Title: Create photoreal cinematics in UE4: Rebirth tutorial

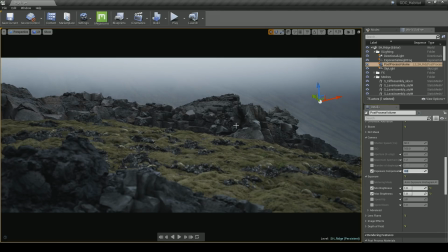[29:15]
If it's too dark or too light there, it could be that your lighting needs adjusting.
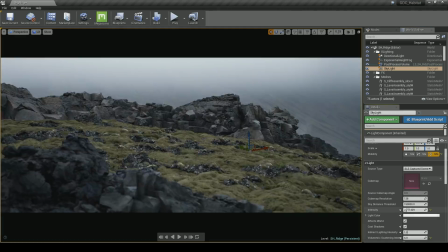[29:19]
It's best to make sure that you use these neutral exposure settings when you're doing your lighting, otherwise you might have to go back later and tweak the scene brightness.
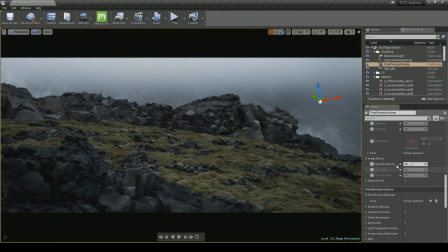[29:27]
The next post-processing effect is vignetting.
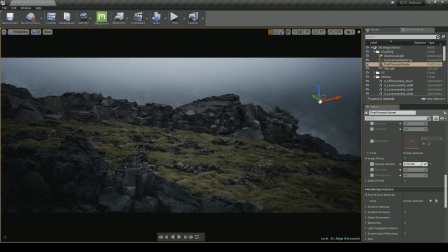[29:30]
The built-in vignetting in Unreal Engine 4 is limited to just one value, but I actually found the results to be very good.
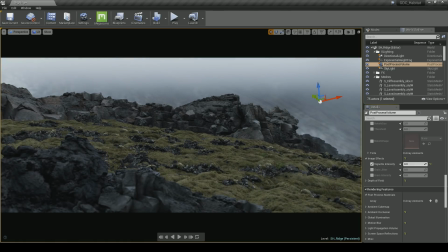[29:36]
Vignetting effectively darkens the edges of the screen, bringing the focus into the middle of the shot. For most of our shots, we left the vignetting value to 0.4, which is the default.
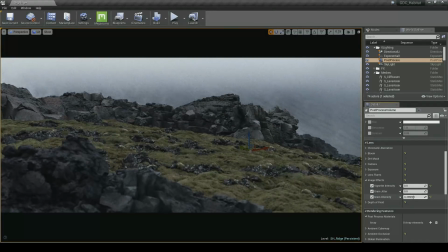[29:49]
Another post-processing effect is film grain. Unreal Engine 4 has a built-in film grain, however, we found that to be a bit limiting. When you increase the film grain intensity, you can see that it affects all parts of the image, including the bright areas.
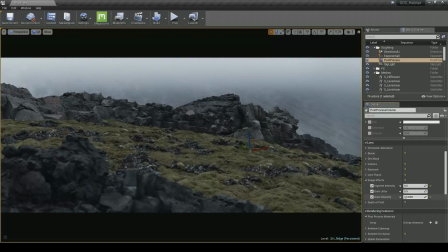[30:05]
In reality, real-world film grain usually only affects the darkest parts of the image. It's not just a simple filter overlaid on everything.
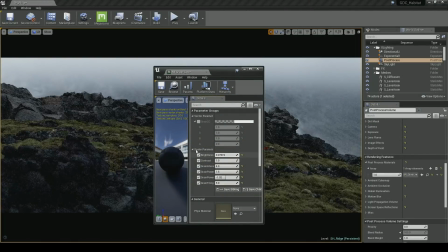[30:13]
To get around this issue, I built a custom post-process material that allows you to control how much grain the overall image has and which areas of the image, dark or light, it affects. As I increase the brightness here, you can see that my own grain starts to affect the entire image.
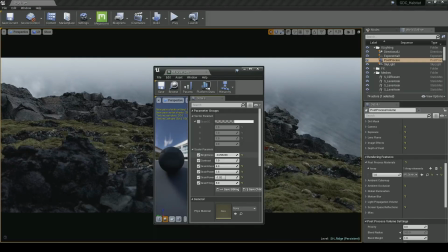[30:28]
And then as I reduce it, you can see it's only showing up in the darkest parts.
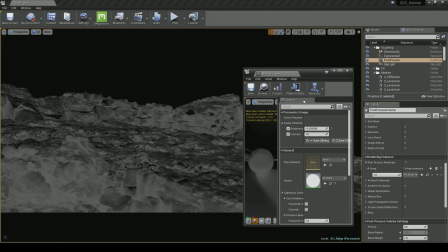[30:34]
If I tweak the shader a little, I can expose the debug view. This is the buffer that I multiply the grain on.
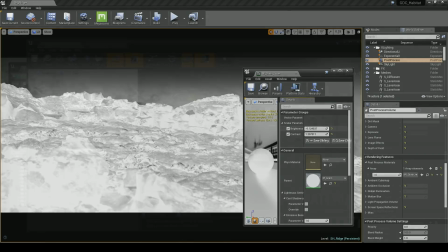[30:40]
It has some simple brightness and contrast controls. The material itself is relatively simple.
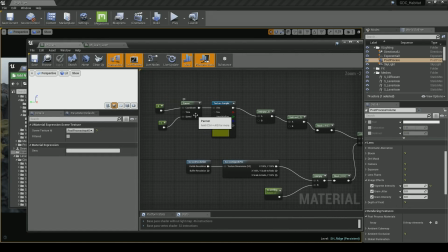[30:46]
The grain itself is controlled by a panner, which is just constantly scrolling across. That's then connected to a grain texture, which is in turn added to the UVs of another grain texture.
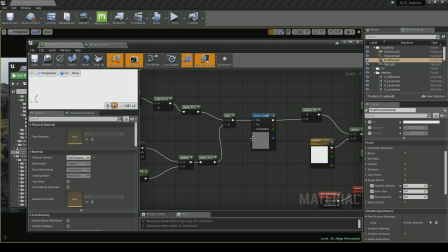[30:56]
This means our grain texture gets a constant sort of random scrolling effect. The grain texture itself is taken from an ARRI film camera.
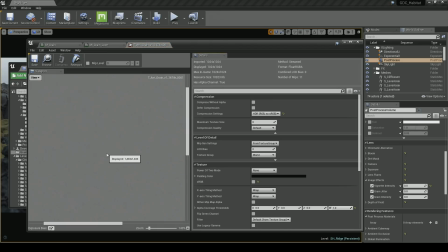[31:04]
So if we zoom in here, you can see how we've actually got some nice sampled film grain.
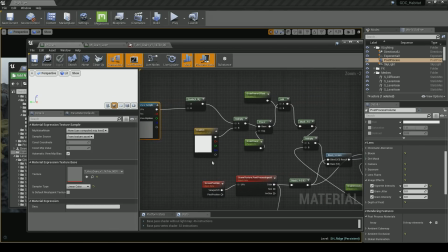[31:09]
Moving along, we have a few settings for color correction and some parameters to increase and offset the power. Once we have the grain effect, we can now combine it with the post-processing output of the entire scene.
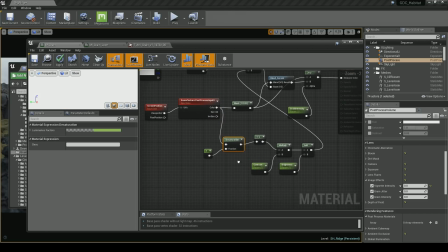[31:20]
To produce the grain mask, I take the output and desaturate it completely. I then use a multiply for the contrast and an add node for the brightness. The grain and the image output are then multiplied together and blended. This then produces the final emissive color pass.
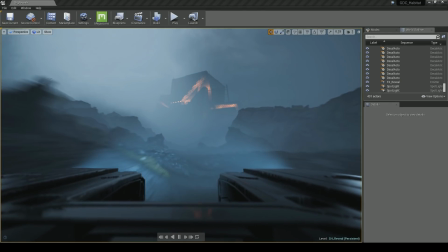[31:35]
The last post-processing effect I want to talk about is motion blur. As you can see here from this still frame, motion blur is present in most of our shots.
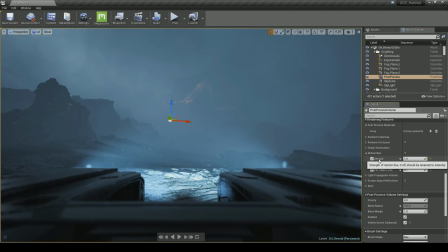[31:43]
You can access the settings for motion blur from the post-processing volume. From there, you can tweak the amount and also the maximum amount. For certain shots we wanted more motion blur, so we cranked the maximum amount a little bit higher. The trick here is just to use your own judgment of when a lot of motion blur is necessary. Unreal Engine pretty much takes care of the rest.
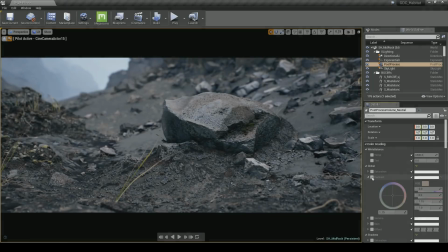[32:11]
Color grading is a really important process that happens right at the end of production. With color grading, we can take a neutral image and give it a cinematic or filmic quality. We can make certain colors pop out and make the image seem more warm or more cold, depending on the direction that we're going in.
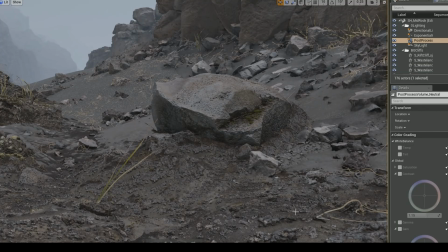[32:29]
One of the best ways to achieve good color grading is to make sure that you have a natural looking basis to work from.
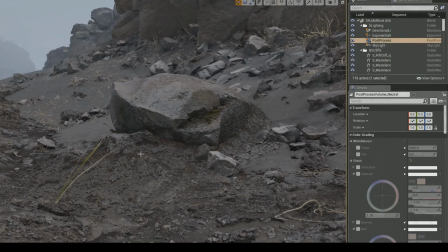[32:35]
That means a shot that's relatively neutrally lit, and that the dark areas aren't too black. If areas become too dark, then there's no information for the grading to work with. Same goes for highlights or white areas. So what are we trying to achieve with color grading? How you grade your shot depends on your goal.
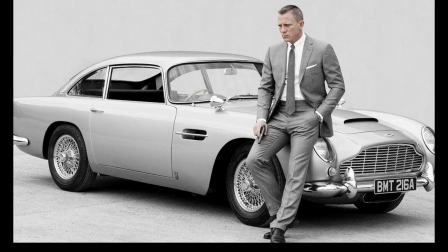[32:53]
Some films are graded in a certain way to aid the story, or to use color to allow actors and objects to pop on the screen.
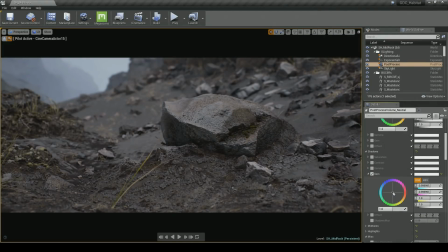[33:00]
With our short film, we wanted to use grading to give a slightly cold Icelandic look. This involved introducing a subtle amount of blue into the shadows, and in some cases, the entire image.
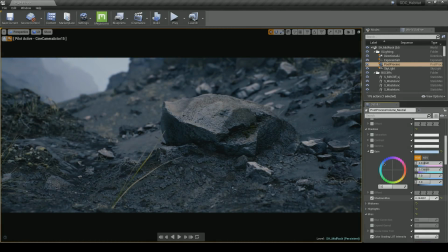[33:11]
We also tweak the contrast so that everything pops out more.
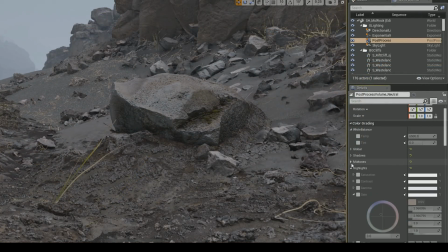[33:16]
Unreal Engine has a built-in, comprehensive color grading system that allowed us to do all the grading in-engine.